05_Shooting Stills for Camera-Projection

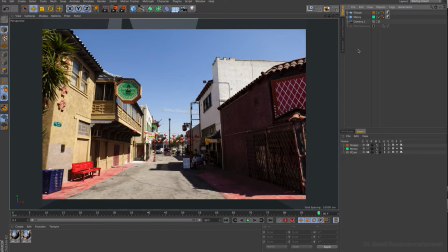Hello and welcome to part number 5, shooting for camera projection. And that is, of course, a longer scene than I can present it here in this little making of. And of course, this is not an instructional tutorial. But what I want to give you here is, of course, how I set things up and how my mind works for that.
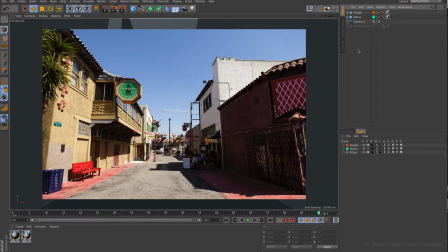What is my ideal? And of course, where I see the borders of this ideal. What I have shown you in the first scene is, of course, just for fun. It was not a client idea, but it could go in this way. And so we have to stay flexible because projects develop over time and they change maybe drastically. With camera projection,
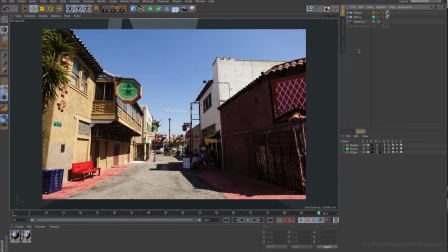we have the most advantage to change things because it's nothing really baked into whatever camera move is. What I want to bring home here in this little making of is the mindset, and that means I try to shoot, if possible,
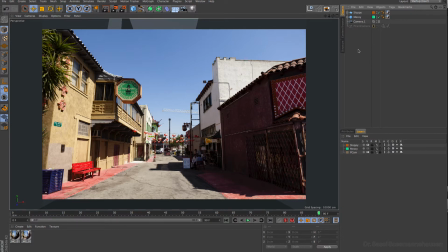always from the position where the camera is on the last position after it has moved. That means that the camera, and I show that here,
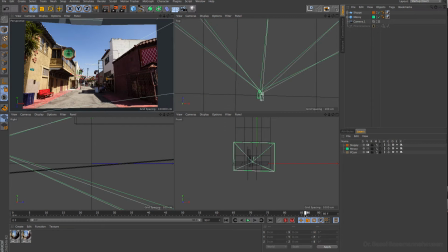this camera here in Cinema 4D and the camera that we have retrieved as position is exactly the same or very close. If it is exactly the same, we can project the image to any geometry and it will look right.
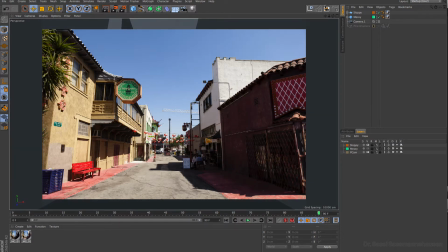And with any geometry, I want to bring home the point that when we have here even the sloppy version,
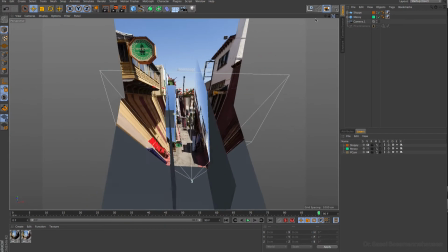which are called here sloppy, just a few cards that I have put together in, I think, 1 or 2 minutes, really.
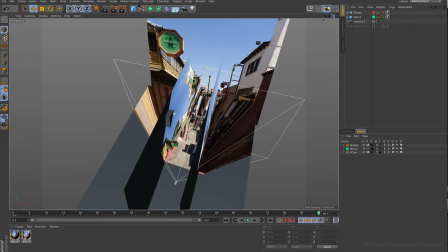Just put them in, done. They are not precise, they are not right, they are not in the way I would love to have it,
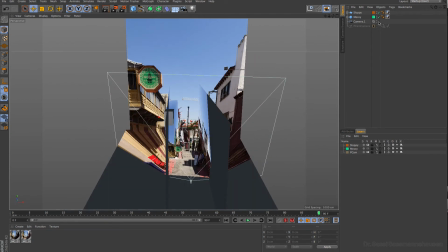but they give the illusion that it works.
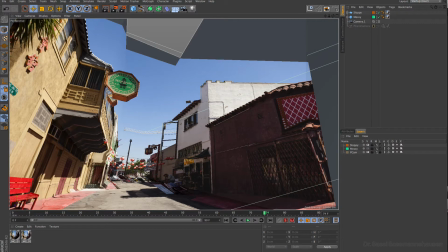And when we start maybe from a position like here, which is too extreme for this picture with the geometry, then we can see here already the problems. But I have overdone it here to bring home this point.
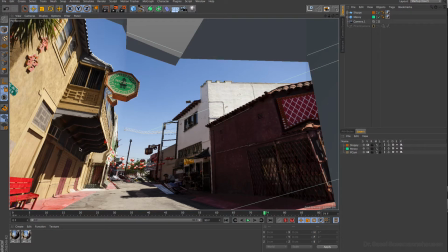In the moment you are a little bit more precise, you get away with a lot of stuff, because when the audience enters this little clip here, then it has to take first of all the prominent data in, and that is maybe the foreground object, maybe a fighter in the scene or something like that.
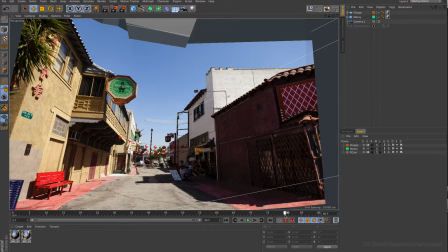And then after a while it becomes more familiar with the background, and the background gets more and more perfect.
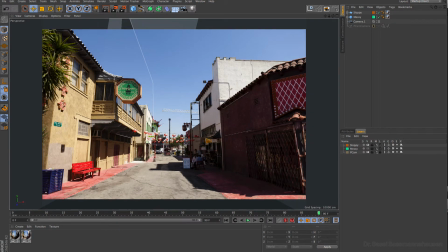That is the philosophy that I have. Not starting with a perfect picture where no one really can grasp it in that moment, and then go maybe to something that has some problems in it. Okay, I know some people love to spend weeks and recreate every single geometry in it.
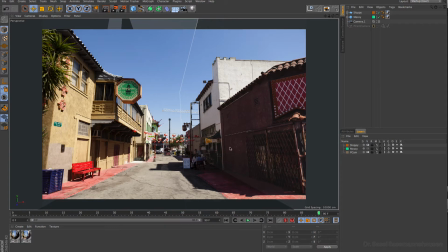I would say then go and shoot for texture and not for camera projection, because then it loses its point, its advantage. The idea is to get a lot of stuff and create an illusion.
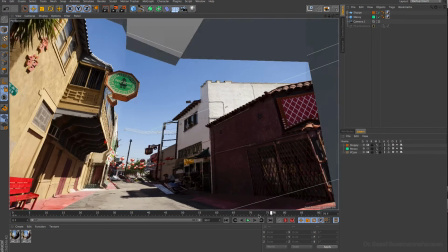Okay, let's go a little bit into the resolution discussion and in the various aspects of it.
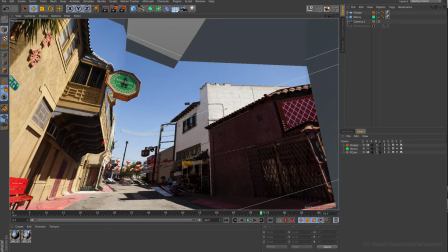And for this I want to go over to our footage, because that's the master, the foreground.
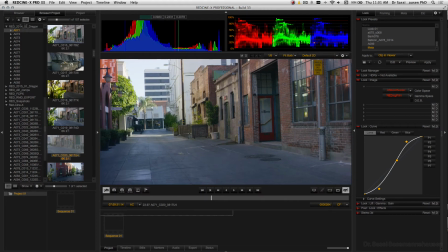And when we have an area like this here that we want to replace,
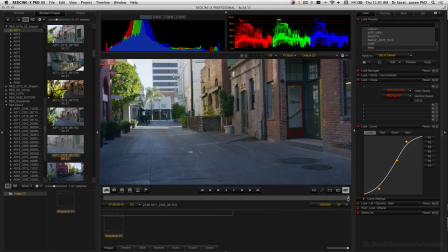and we have already an idea that we want to do it for UHD or 4K, then we can already very simply measure what kind of footage we need in the background. And again, when we have footage for the foreground,
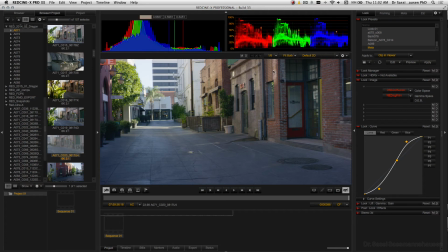then each pixel will be a pixel represented later on, because it's just 2D and it will composite it. But for the background, we have something like a texture, and that means it works in space with a camera move, and that means every pixel becomes mixed up with another pixel.
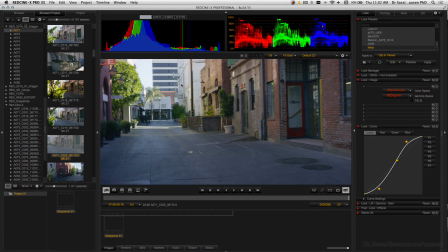There's most likely nearly never ever a case where pixels becomes pixels one-to-one. So the rule of thumb is, of course, to have the size of this area here 1.5 times higher at least, and that's the minimum.
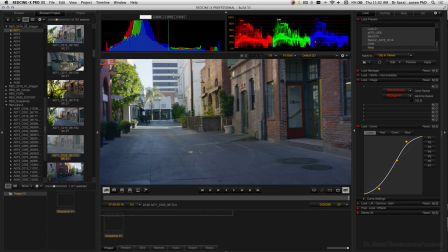It should be higher, of course. And given the fact that we have here 4K, we have here maybe something between 1.5 and 2K times 1.5. So we are on the safe side if we have a DSLR with over 5K in width. And that is, of course, the case when we go here over to the picture.